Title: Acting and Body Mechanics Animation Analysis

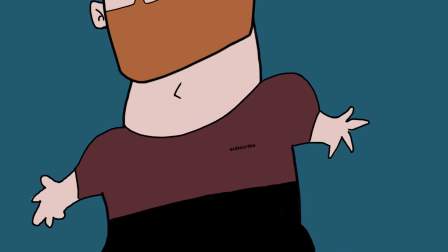Hello, I've got a piece here by Dillan Murillo. So, yeah, let's have a look.
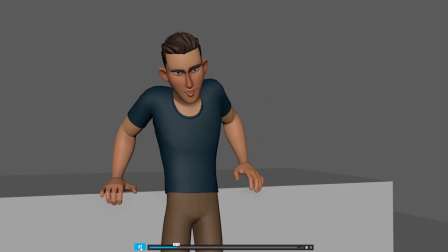What possible good could come from putting Jessup on a stand? He told Kendrick to order the code red.
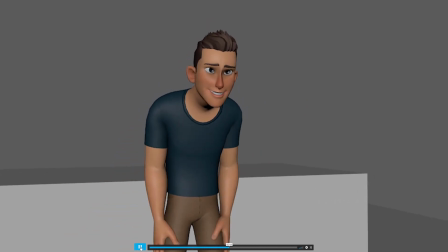He did? That's great! Why didn't you say so? And of course, you have proof of that.
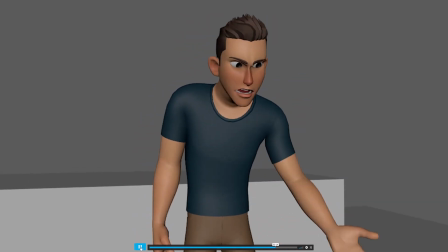Oh, I'm sorry, I keep forgetting. You were sick the day they taught law at law school.
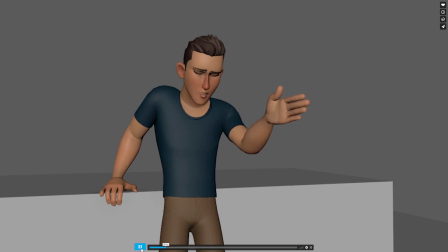Okay. I think it's pretty cool, especially like the start. I think it's well done. I think in terms of acting, quite like the little eye dart shows a bit of thinking in there. I think that he did should be much more sarcastic.
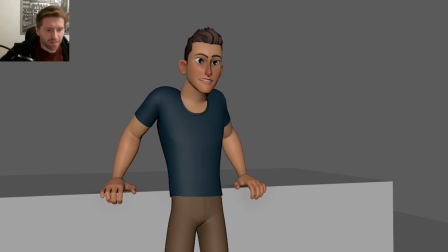So I think he's kind of here and he's, a bit pissed off with the situation and she says this and I think he should instantly get a lot more sarcastic than he is. So he did? Yeah? Yeah?
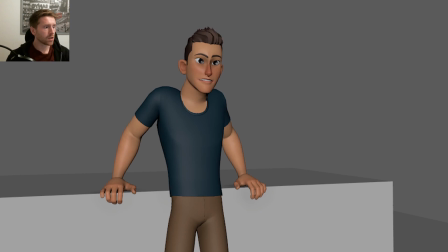He did? Because at the moment I feel like it's a bit too genuine and I feel like the dialogue is very sarcastic.
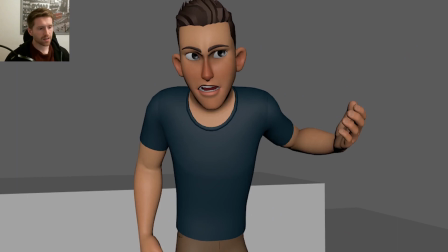So I think he is sarcastic kind of throughout his whole bit. So I think that will help match what you're doing with his body in terms of the very quick, sharp movements. If he kind of stays more in the same sort of emotion,
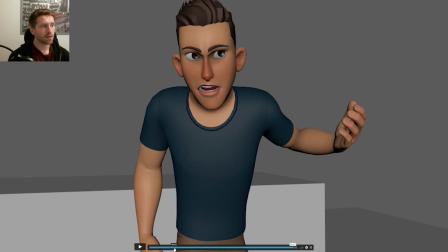I think you can still have a lot of fun with it rather than trying to get in emotional changes that aren't really there in this dialogue.
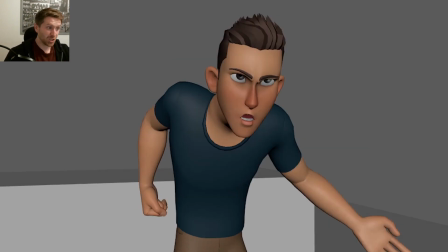So I think he should be a lot more facetious, if that's the word here, rather than angry. He's a lot more kind of condescending and, oh, you were sick the day they taught law at law school, weren't you?
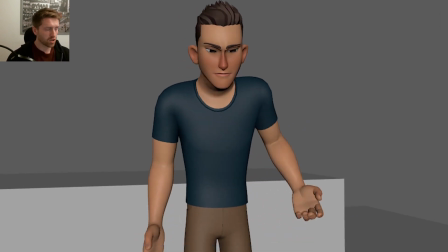So I feel there it's a little confused. You're kind of trying to get those emotional changes in there that just kind of aren't there. He's, of course, you have proof of that. And then he goes into that getting more condescending.
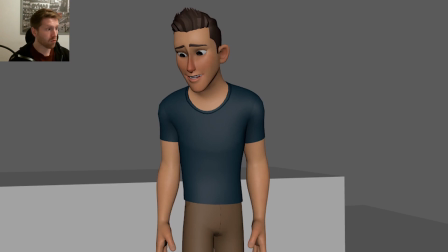I read the dialogue more as he's getting himself riled up. So you have proof of that. And then he's the kind of laugh to himself is more of a, oh, God, I'm really, really gonna lose it.
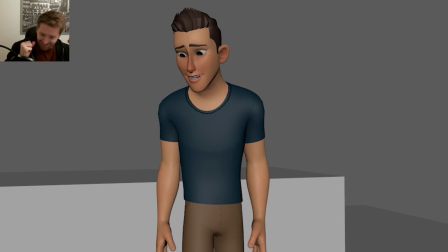You have proof of that. Of course you do. I forgot. At the end.
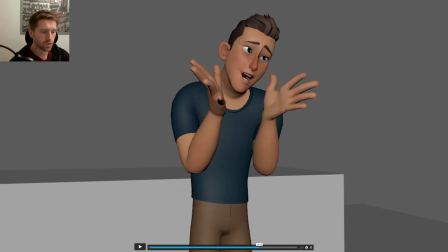So I think I'd go back and really take another pass at shooting reference of this and making sure that the acting is kind of matching the dialogue because I feel like you're trying to put your own ideas in there which aren't matching what the dialogue is saying.
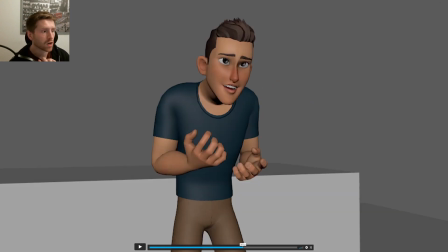So I'd really shoot some reference and really focus on trying to be genuine to the dialogue and getting into the character. So sort of imagining that someone's there and really getting riled up and, oh, you have proof of that. Look at, proof of that. Wish you don't. Don't Scott.
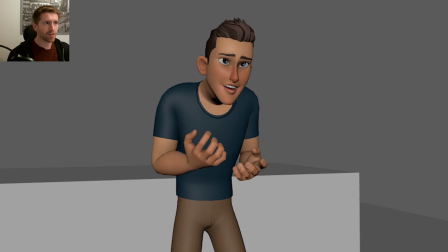Maybe something more along that. And you don't have to do the dialogue either. Just think about the kind of subtext, which I guess is you don't have a clue what you're doing. And I am so much more superior than you.
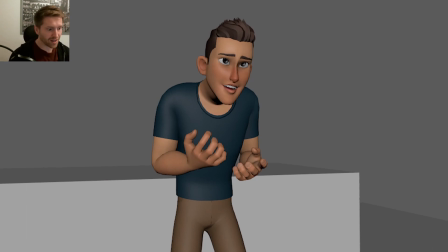Think about that and have that internal monologue going and almost say these things if you like. I know it won't help with lip sync, but I'd have another stab at the shooting reference for that.
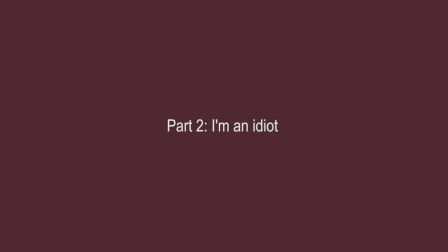All right, I've just done this entire review, but not press record. So let's just go through them, shall we?
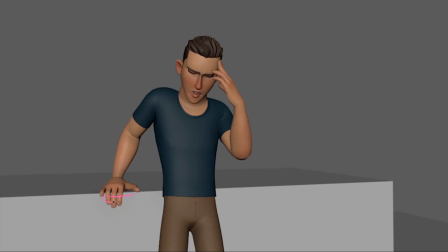So with this one, I just thought that you could rotate this hand out a little this way just to get a bit more of a three quarter view. I've also adjusted the hips by rotating them in Z just to get a nicer flow through there.
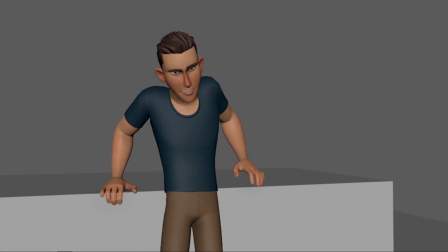I thought here it would be nice to plant that hand around here because he's kind of using it to then push his weight over to the other side. So it'd be nice if that hand was planted a bit sooner, just bring it straight down to here, get it planted, get this nice kind of straight through here.